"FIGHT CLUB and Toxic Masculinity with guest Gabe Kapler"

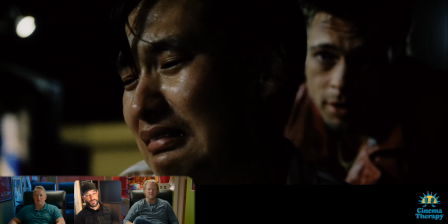I know where you live. If you're not on your way to becoming a veterinarian in six weeks, you will be dead.
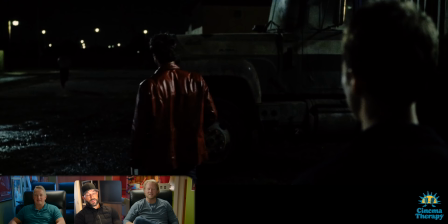Now run on home.
And this... I mean, the message of this scene is great, but...
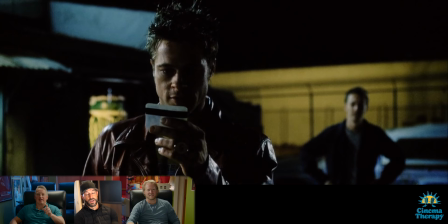Run, Forrest, run!
What an awful way to do it.
I feel ill.
Yeah, I mean, the message is fascinating.
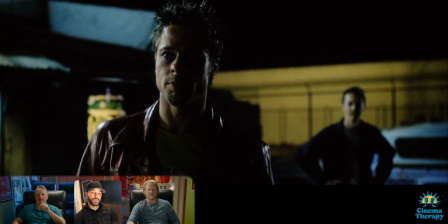And it may be interpreted in many ways.
Come on, this isn't funny. That wasn't funny. What the f*** was the point of that? Tomorrow will be the most beautiful day for MKS' life. His breakfast will taste better than any meal you and I have ever tasted.
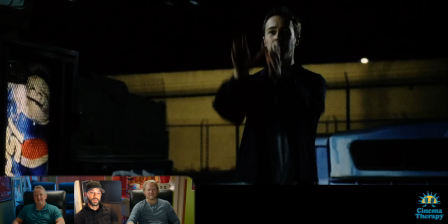You had to give it to him. Come on. He had a plan. And it started to make sense in a Tyler sort of way.
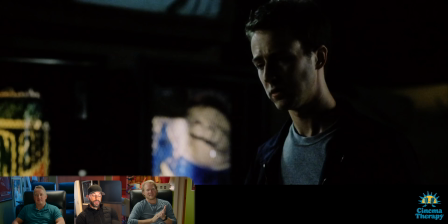No fear. No distractions. The ability to let that which does not matter truly slide.
Yeah, so after watching this scene, I had a conversation with a woman, a friend of mine, a close friend, somebody that I respect. And we had two very different interpretations of what that breakfast might taste like the next day. You know, my thought was, I get it. Like if Tyler Durden's intentions are what we think they are,
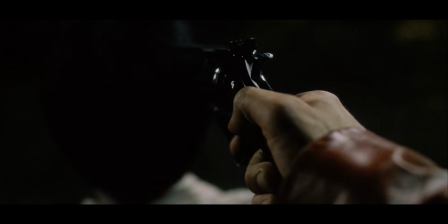it is to inspire this man in whatever brutal way that was to go chase his dreams and be a vet.
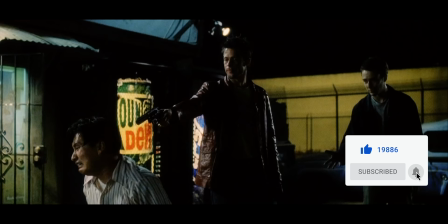The next morning he's going to be having his breakfast and somehow grateful that
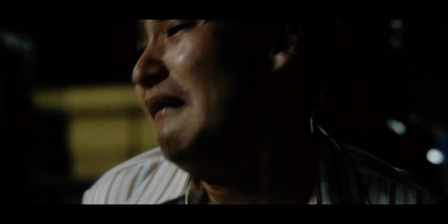Tyler Durden put him through this and inspired him to go be a veterinarian and chase his dreams. When I mentioned that to this woman, she's like, that's crazy. he's going to eat the breakfast the next day and feel like he was totally abused and and and and beat up and not cared for and not inspired so it just made me recognize how differently we're going to kind of interpret these scenes i'd be very interested to hear from both of you but also from the filmmakers on like what what they think that breakfast would actually look like the next day. That is, I, that is interesting.
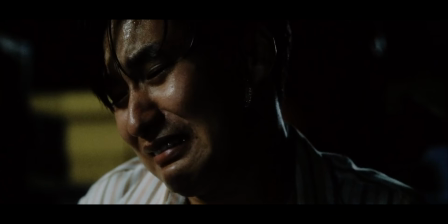What's great about, you know, the text of the film is narrator says it all started to make sense in a Tyler sort of way,
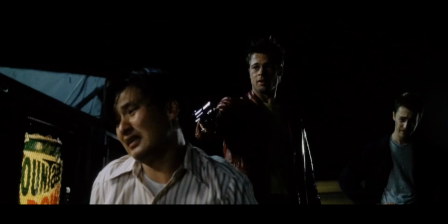which when you watch the scene, the entire scene is shot to make you believe Tyler.
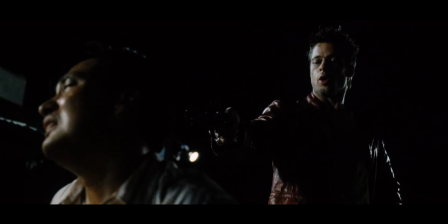We're looking up at him. He's in a position of power. He's being wise. He's being smart.
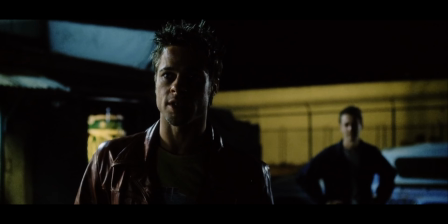We remove distractions when he delivers his, this is going to be the greatest day of his life. It's just Tyler and the narrator in the background. So the entire scene is designed to make you agree with him. And then narrator immediately undercuts it with that line. It makes sense in a Tyler sort of way. Yeah. And that's yeah. I mean, as a as an 18 year old, the first time I saw this, I was like, yeah, best day of his life is going to be that next day. And I look at it now and I think I lean more towards agreeing with your friend, Gabe. that meal might taste like battery acid because he might be terrified that this guy is going to come hunt him down.
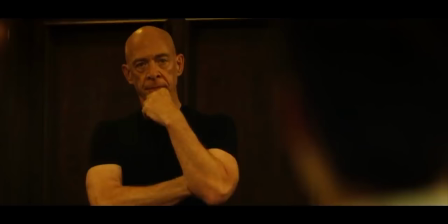Yeah, I think it's going to taste good because he's glad to be alive. It does make me... it does make me think of... there are coaches and there are also parents
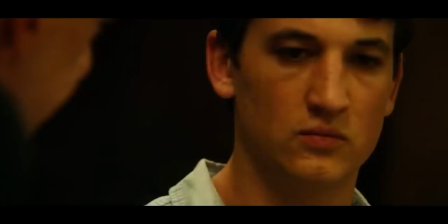who take tough love to such an extreme that the person doesn't feel loved. I mean, my personal philosophy is people can take strong feedback and
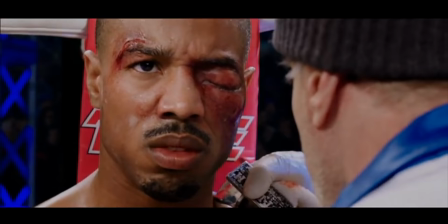even blunt correction if they feel respected. and if they feel loved.
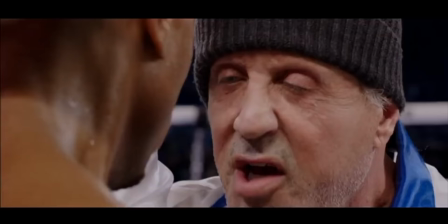I'm going to knock that son of a down. I know you are. You know why? Because you're a creed. And I love you, kid. I know.
If they don't, they're going to get defensive and they're going to push back and fight you, or they're going to crumple because you bullied them too far. The takes are all over the board, right?